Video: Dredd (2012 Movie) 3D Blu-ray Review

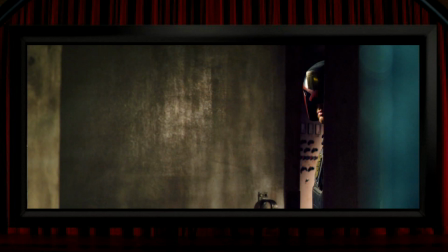(4:15)
In fact, I'm convinced that that's what some of it is. This shot of Dredd looks wrong to me. It seems to have an error that you wouldn't get if you filmed with a twin camera setup, but you could get if it was sloppily converted, and that error to my eyes is that the light out of focus vertical part of the wall on the right hand side of the frame,
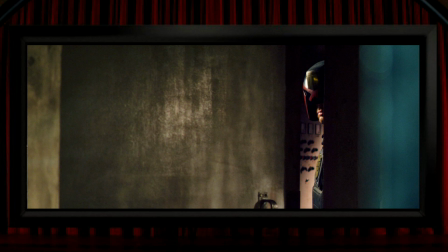(4:32)
along with the darker part to its left, is obviously further down the Z-axis than Dredd is, but that obviously looks like it doesn't make any sense, as it would mean half of his body is missing. It's odd, and I don't really know what's going on here. And also the shot of Dredd here behind some safety glass,
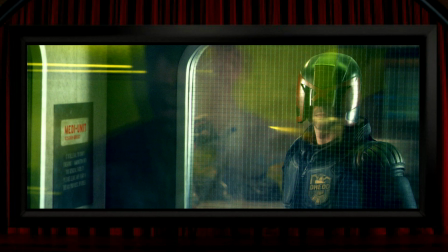(4:48)
it looks like a nice little piece of stereo composition, but the mesh grid inside the glass looks like it's in exactly the same place as his face, in other words flat. So again, I don't know how you'd achieve that if you're filming it natively.
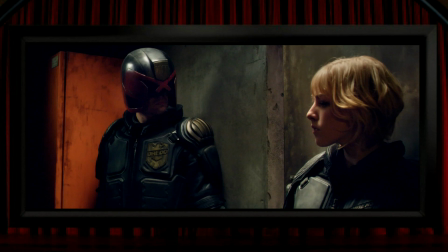(5:00)
It's one of those films where there are many times where you might find yourself wondering whether a shot is in 3D or 2D, which is always a bad sign. This one, for example, had zero discernible depth in it, which if you point a 3D camera at this scene, you really can't help but getting some stereoscopic effect.
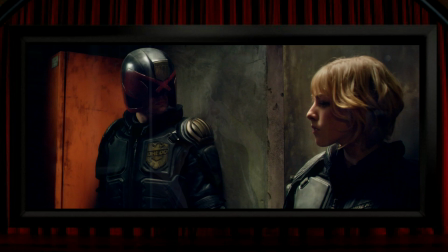(5:17)
It's such a shame that there are so many scenes that are really well designed for 3D.
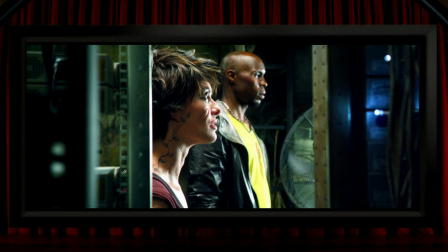(5:22)
The composition throughout appears to be really nicely laid out precisely for the benefit of 3D.
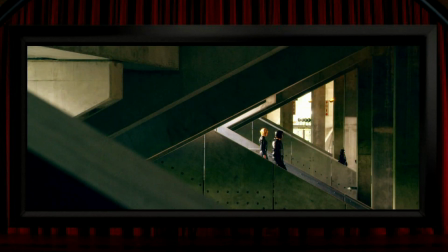(5:27)
And if I'd watched this film for the first time in 2D, knowing that it was filmed in 3D,
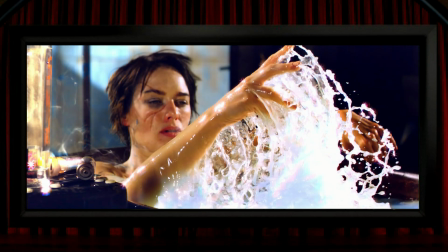(5:31)
I'd be convinced that it would look fantastic because of the excellent composition that fills the space from the foreground to the background a lot of the time.
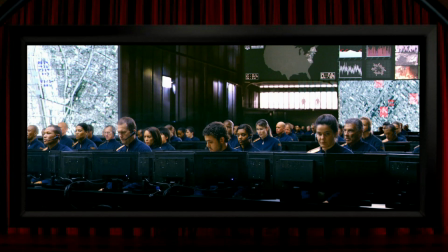(5:38)
Like these banks of people in front of their monitors. There are maybe, I don't know, 10 rows of them. It could look excellent, but it really doesn't. Here's a shot that looks to me like it was obviously arranged for the benefit of 3D,
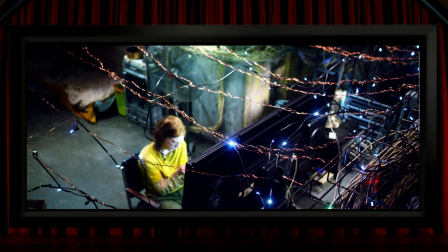(5:49)
and this one actually works reasonably well with all of the wires hanging in the space above Donald Gleason here at a point where you'd expect them to be.
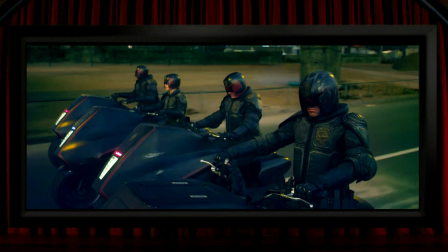(5:57)
These bikes, on the other hand, apart from the one in the foreground, all look completely flat and in the same plane. So strictly speaking, the shot is clearly in 3D, but it's really weak and uninspiring 3D and nowhere near as good as I think it could be, which sums up a lot of the film for me.
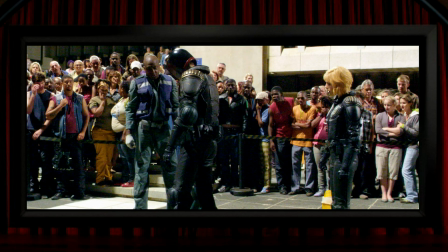(6:12)
Same for this shot. Dredd and the other two in the foreground are clearly in front of the crowd, but the crowd itself is completely flat. Look at crowd shots in something like The Walk, which is a post-converted film, where there's depth, space and solidity within crowd scenes.
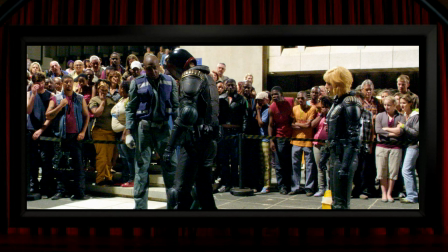(6:27)
So again, this makes it look, to me, more like a weak post-conversion, and one where nobody involved was really all that interested.
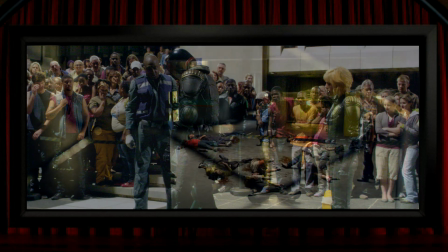(6:35)
And here's another oddity.
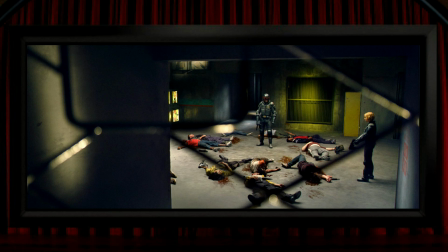(6:36)
It looks like the camera is right up close to the balcony guard, if that's what this bit of metal is, but Dredd and the mess of bodies hardly look like they're any further back.
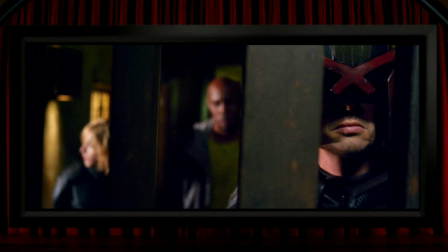(6:45)
Or when he's in this cage, there's also only the tiniest amount of depth behind the bars when you'd reasonably expect this to be an opportunity for good 3D. And worse still, here's a shot beautifully designed for 3D.
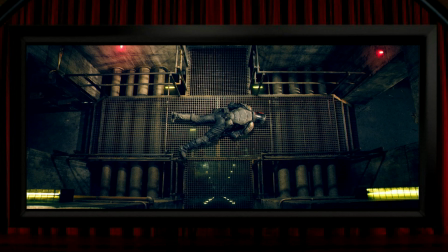(6:56)
It's a top-down view with some perspective lines from the walls at the edge of the screen, and even better, the body's lying on a grid floor with the background far beyond it. And it's a shot like this that looks immaculately composed for 3D, which is why it's so disappointing that they look as if they've only achieved a tiny amount of depth.
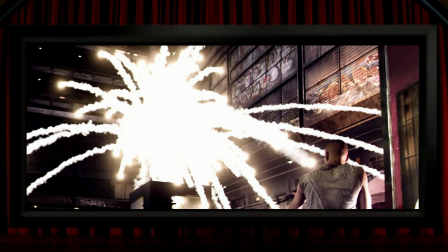(7:13)
You can just imagine the various trails coming off this explosion having discernible amounts of solidity to them, and if they hadn't had the guy in the foreground, it could have even been a chance to break out of the screen with some pop-out. But not only is there no pop-out, but the explosion actually looks two-dimensional in this shot.
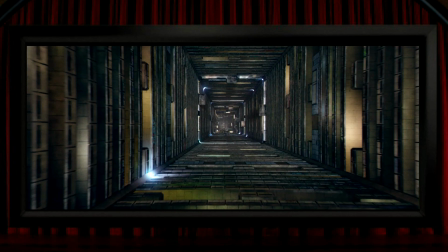(7:31)
Trying to be a bit more positive, due to the nature of the tower block setting, there are multiple views up the core of the building,
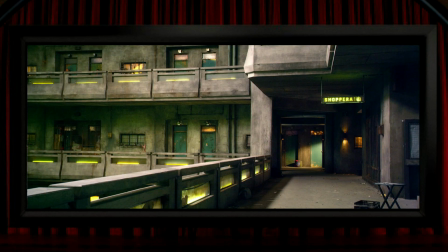(7:37)
down the core, up lift shafts, down corridors, all of which have a massive amount of natural perspective,
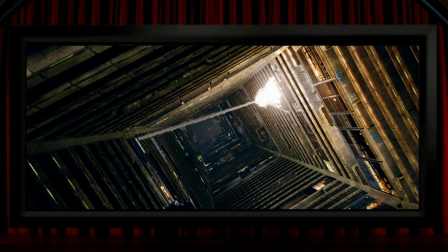(7:42)
and at first it looks like these are a handful of the film's genuinely impressive 3D moments, except I'm not actually convinced that they are,
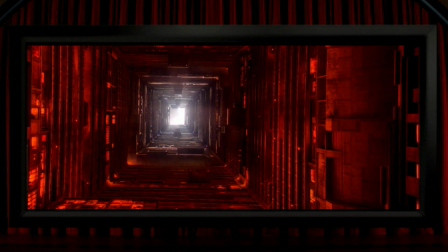(7:50)
and the more times they use these views, the more I started to think that the actual stereoscopy is in fact quite mild.
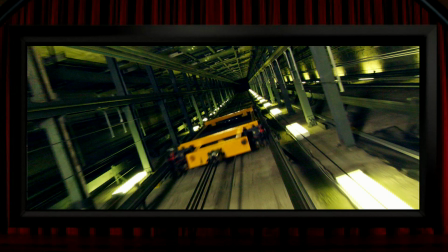(7:56)
It's the natural extreme perspective of the shot that sort of flatters to deceive, and it fools the brain into thinking it's great 3D. It's not terrible, but I don't think it's amazing.
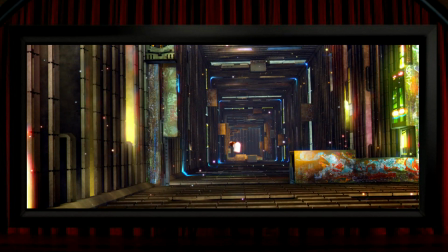(8:07)
The best shots looking down the floors are the ones where they're filled with loads of particles, and the separation here is actually really pleasing. This is one of the better bits of 3D in the film.